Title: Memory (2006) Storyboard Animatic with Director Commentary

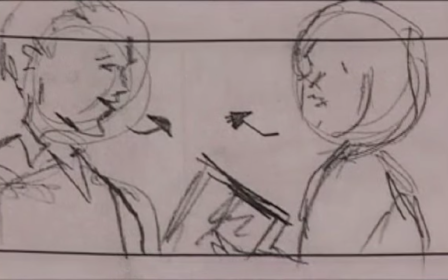49:27 And it probably would have worked better if we'd had the ice skating scene.
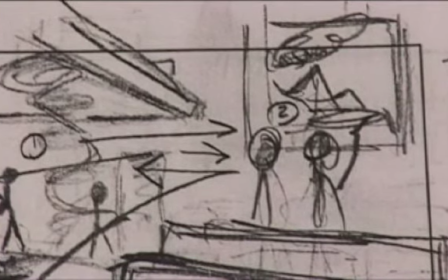49:31 There were different motifs around her room that I wanted to show that we sort of had to lose.
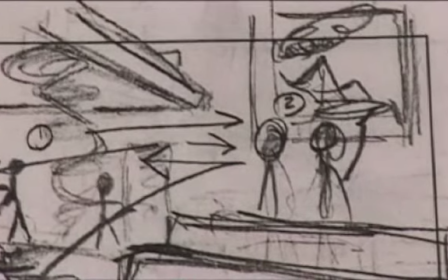49:41 just to speed things along.
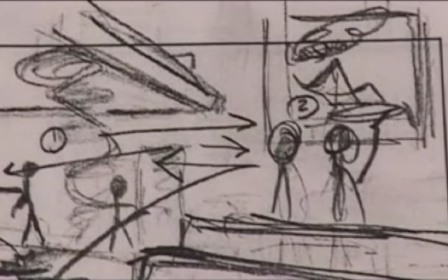49:44 She was talking about going to Italy, and then in a later revision I changed it to Africa, but we show the painting.
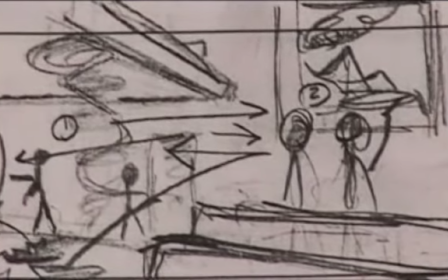49:51 We don't really go into the detail about the painting other than the fact that she painted it.
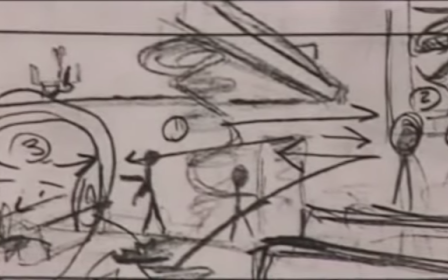50:00 And this was sort of, in this shot, he starts over there in the background, walks to the right, and then walks up into camera foreground.
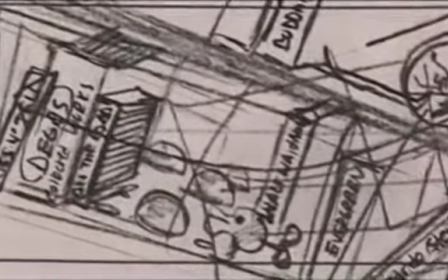50:07 And he's looking at her bookshelves and trying to reveal character through stuff.
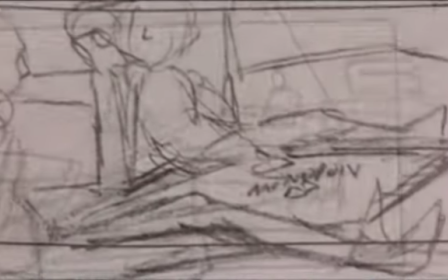50:15 But I think a lot of the things we added were funny. The Monopoly scene was funny.
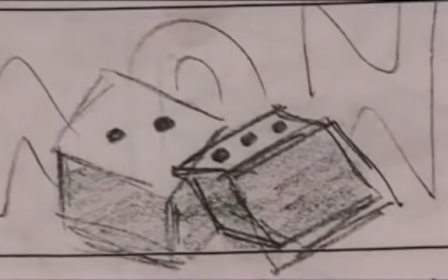50:22 I had a French producer friend of mine who's done a bunch of films, and she said, are they ever going to have sex or do anything physical?
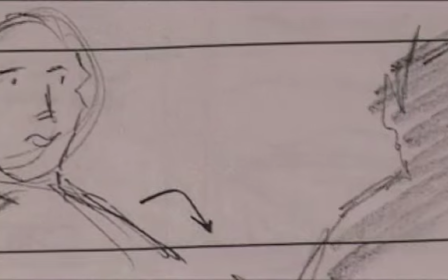50:29 It's so childlike. So I rewrote this whole Monopoly piece into a strip poker scene,
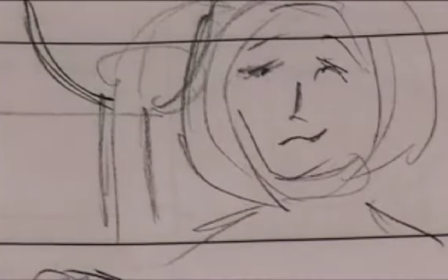50:35 which I think worked really well, except for some other factors outside my control.
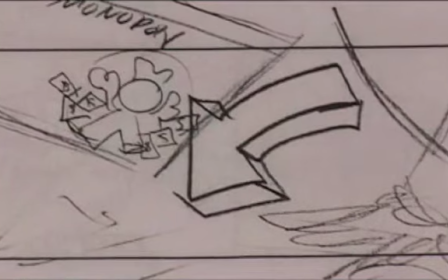50:41 We don't really have nudity in that scene, and I'm very unhappy with that.
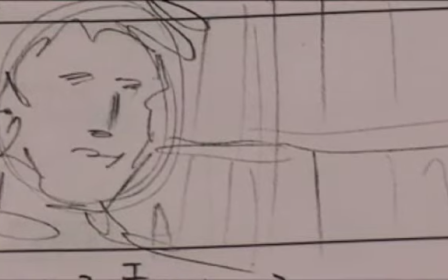50:47 Had I known that that was going to be the case, I would never have done a strip poker scene.
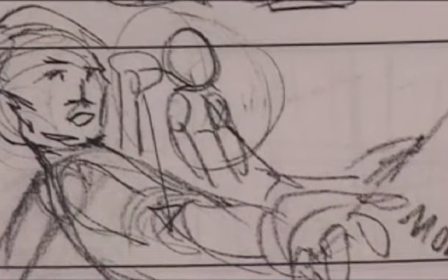50:52 And I think that the audience does notice it too. And it looks like a choice, and it isn't.
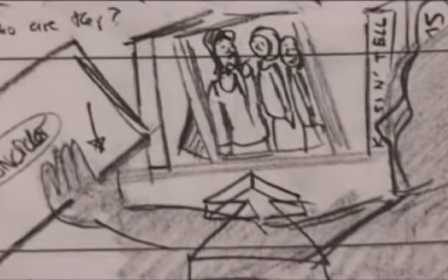50:58 It's one of those things that I just couldn't control.
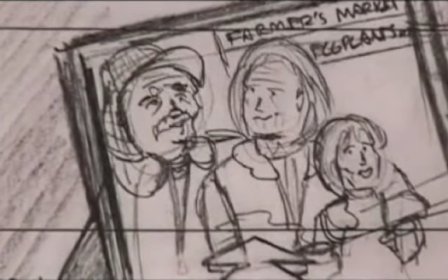51:02 But I'm certainly I would say that I'm probably most disappointed with the reveal of the scene,
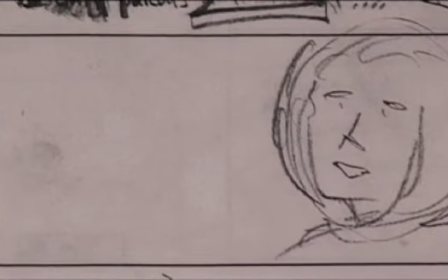51:09 because as a director, you want to build to a reveal, and to build to no reveal it just doesn't work.
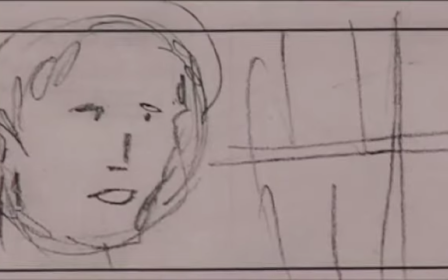51:15 And I think it does affect the sexual relationship between Billy's character and Trisha's character.
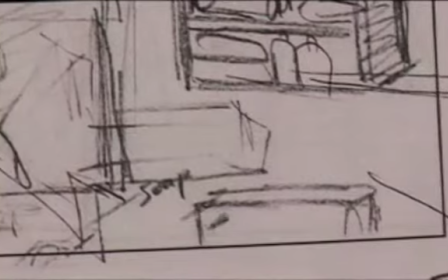51:21 I think to some extent it falls a little flat without that. This was the entry into the drug trip.
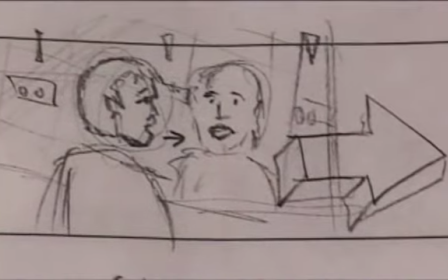51:28 He was going to bang his head and look up, and he was in the bathroom. Instead, we used his hands coming up to his face,
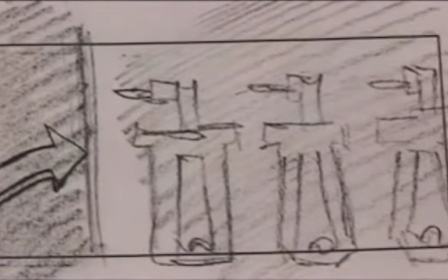51:33 which is certainly an image everyone knows every day when you go to wash your
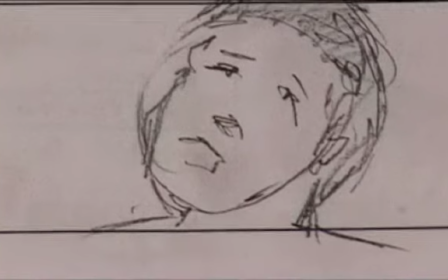51:37 face, in this sort of drippy bathroom, which we recreated.
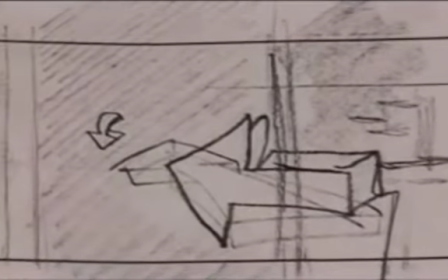51:42 We lost this fluorescent light bit, and this was the figure rushing by, and Taylor shocked, and
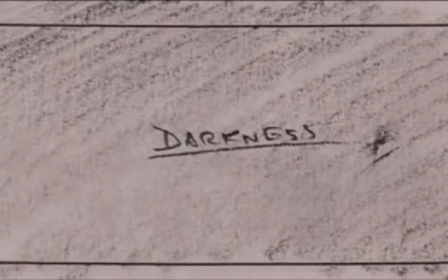51:50 it was, he becomes the figure.
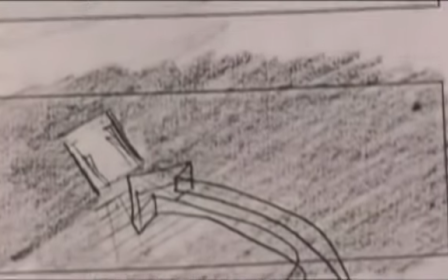51:56 So we sort of start here, really, and this is really shot fairly similar
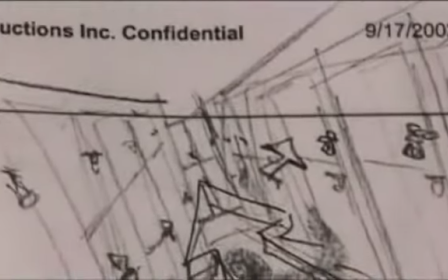52:01 to how it is in the finished film.
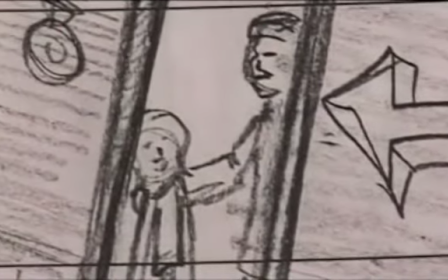52:05 I added myself some dialogue between the father and daughter that he's spying on to really make it clear why they're there,
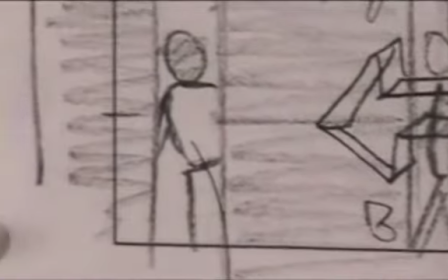52:11 which I think was a problem in this animatic that was not noticed when we viewed the animatic.
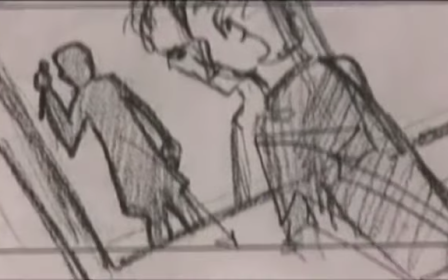52:17 This montage, I really envisioned as many more shots.
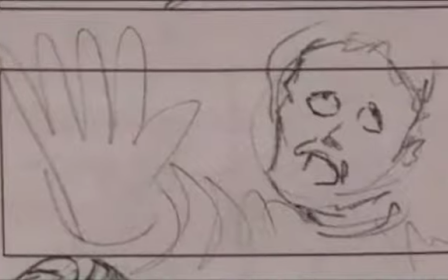52:22 I saw this a la Psycho with a Hitchcockian montage, highly speeded up and then slowing down.
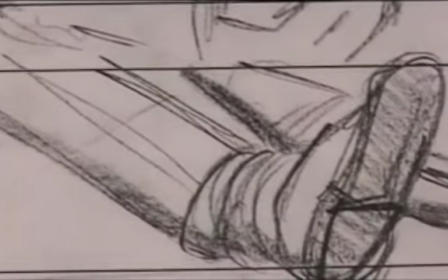52:30 So this inertia speeds, and then it almost comes to this grinding halt where the leg lingers and it gives a little shake, and then it lingers.
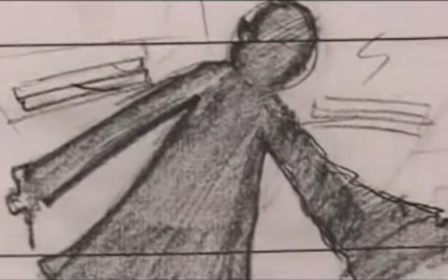52:39 And we had to lose some of this.
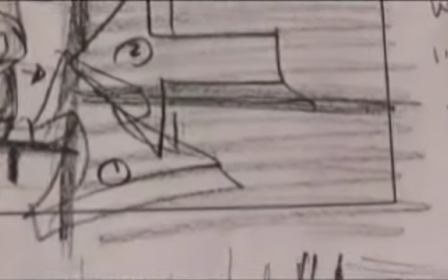52:42 I mean, we got a montage, but, this was, I think Hitchcock took 4 or 5 days to shoot, and we just didn't.
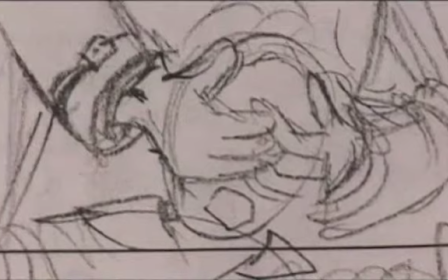52:48 We had about 40 minutes to shoot it.
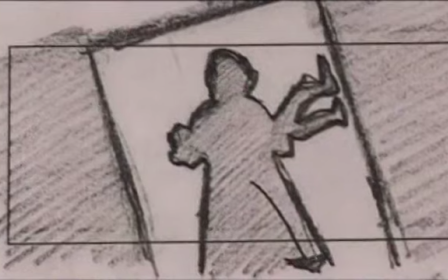52:51 This is the carrying of the little girl down the hall into the office closet, which I did in a different way.
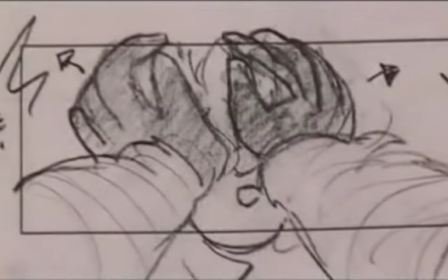52:58 From there, I actually had her POV with the hand coming out, so it's a wipe.
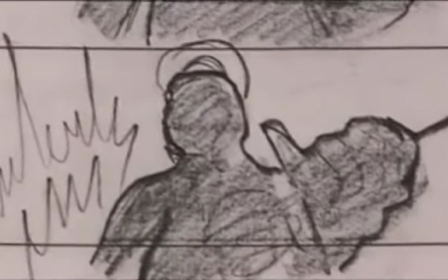53:04 It's a match cut off of darkness to his hand. This is fire.
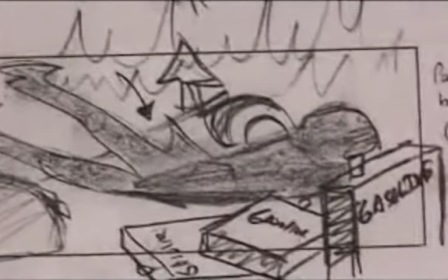53:10 Fires with kids are always really difficult and take it's very time consuming to shoot when you have a child and anything to do with fire.
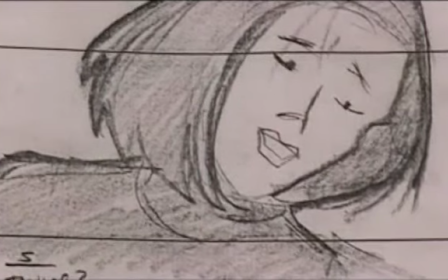53:17 We lost a lot of those shots just because of that. This was Taylor awakening in Steph's apartment.
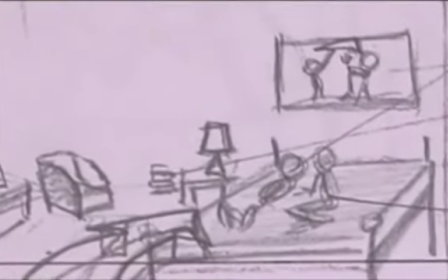53:23 And then this very long dolly shot in where he's in bed, which is funny.